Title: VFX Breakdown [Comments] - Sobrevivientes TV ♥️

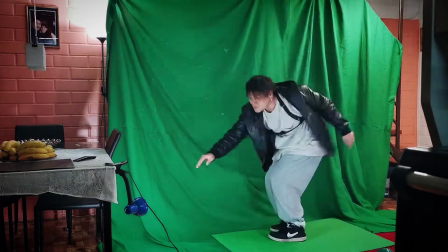Y bueno, lo que fuimos haciendo fue colocando el croma en partes de la casa, que es esta tela verde que es lo que hace aislar el color,
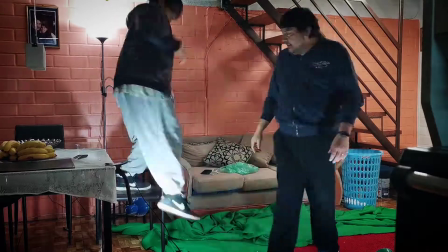poder transformarlo en una transparencia, para poder filmar la misma zona con la misma iluminación,
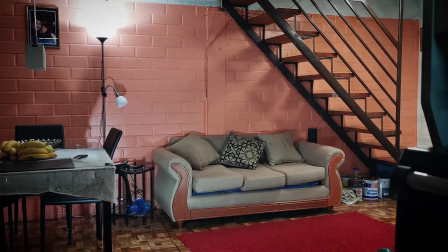esa era la idea, para luego modificar este fondo a nuestro gusto.
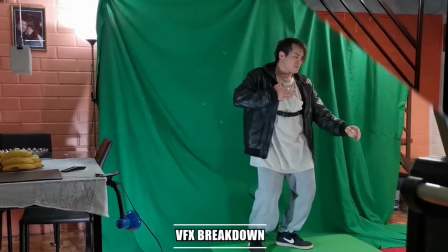Era muy importante la iluminación porque para poder hacer la integración de la mejor manera y que se vea verosímil,
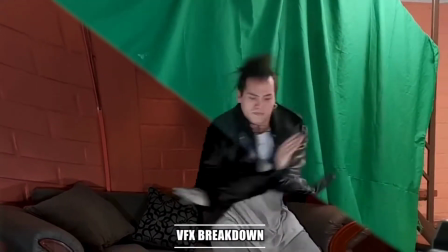había que rescatarla y hacerle lo más símil entre tomas. Ya habiendo grabado previamente un poquito de aire.
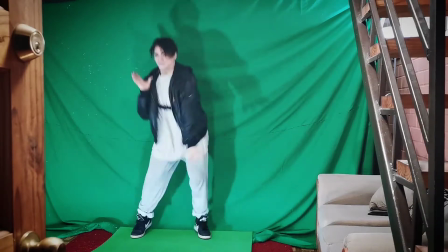Para la parte de la danza tuve que componer dos coreografías distintas pero
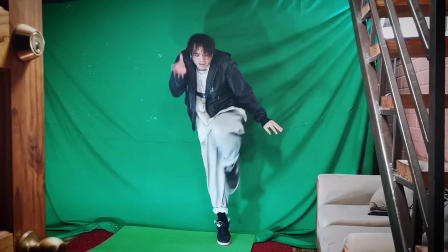homogéneas para poder juntarlas después y generar la ilusión de que bailaba conmigo mismo.
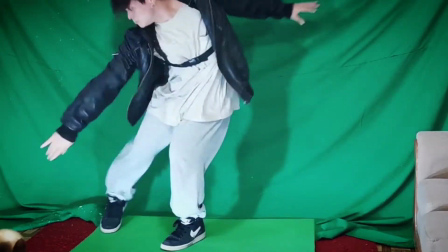Y como pueden ver el croma de los pies se está moviendo, se arresbada y eso hace más difícil poder grabar estas escenas porque entorpece el movimiento.
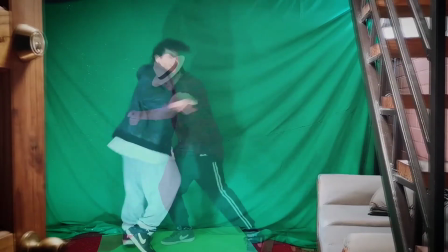Así que me la tuve que jugar con todo. Al momento de hacer la integración se me ocurrió hacer cambios de posición para generar la volumetría que buscaba.
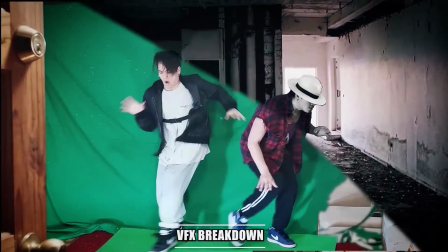Y yo creo que con los recursos que tenía se logró.
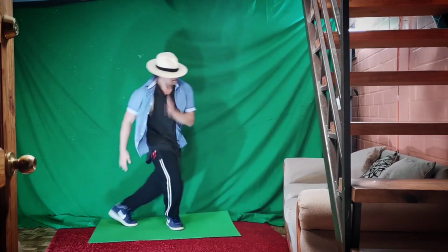Sumando las diferentes versiones de la coreografía y este maldito piso, era inminente que iba a fallar muchas veces.
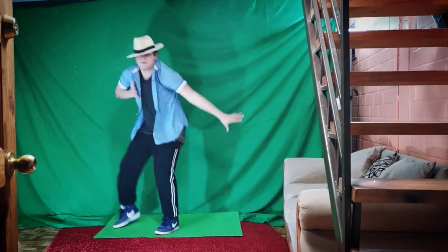Así que alta paciencia y cojones para poder estar con la mejor energía posible
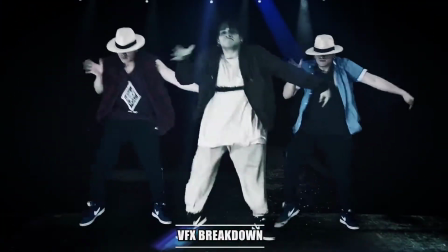Pero después de un par de tomas, siento que se logró Ahora en esta escena para generar volumetría y mejor integración
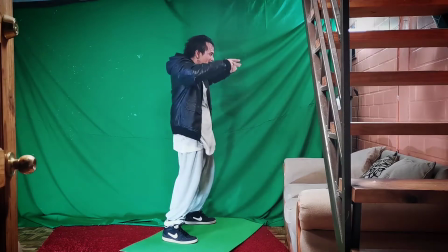Se me ocurrió grabar mirando hacia un frente lateral Para generar la ilusión de que habían cámaras a los costados
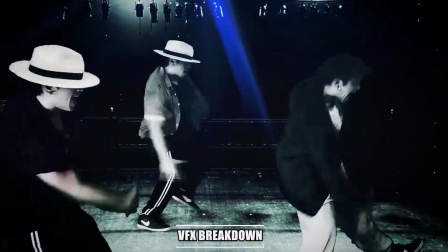de este escenario ficticio Y bueno, la integración no sería nada sino una buena corrección de color que me enseñó un amigo,
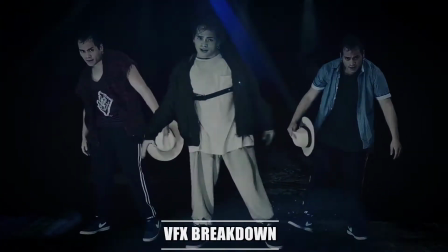Don Piola que debe estar viendo esto si estáis viendo esto, bueno, gracias,
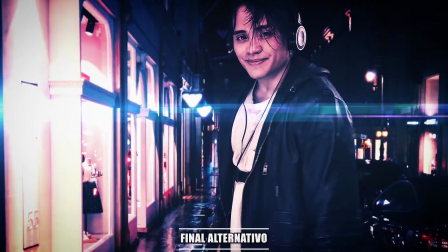te pasaste fuiste, eres y serás una gran inspiración para mi hermano y espero les guste el resultado final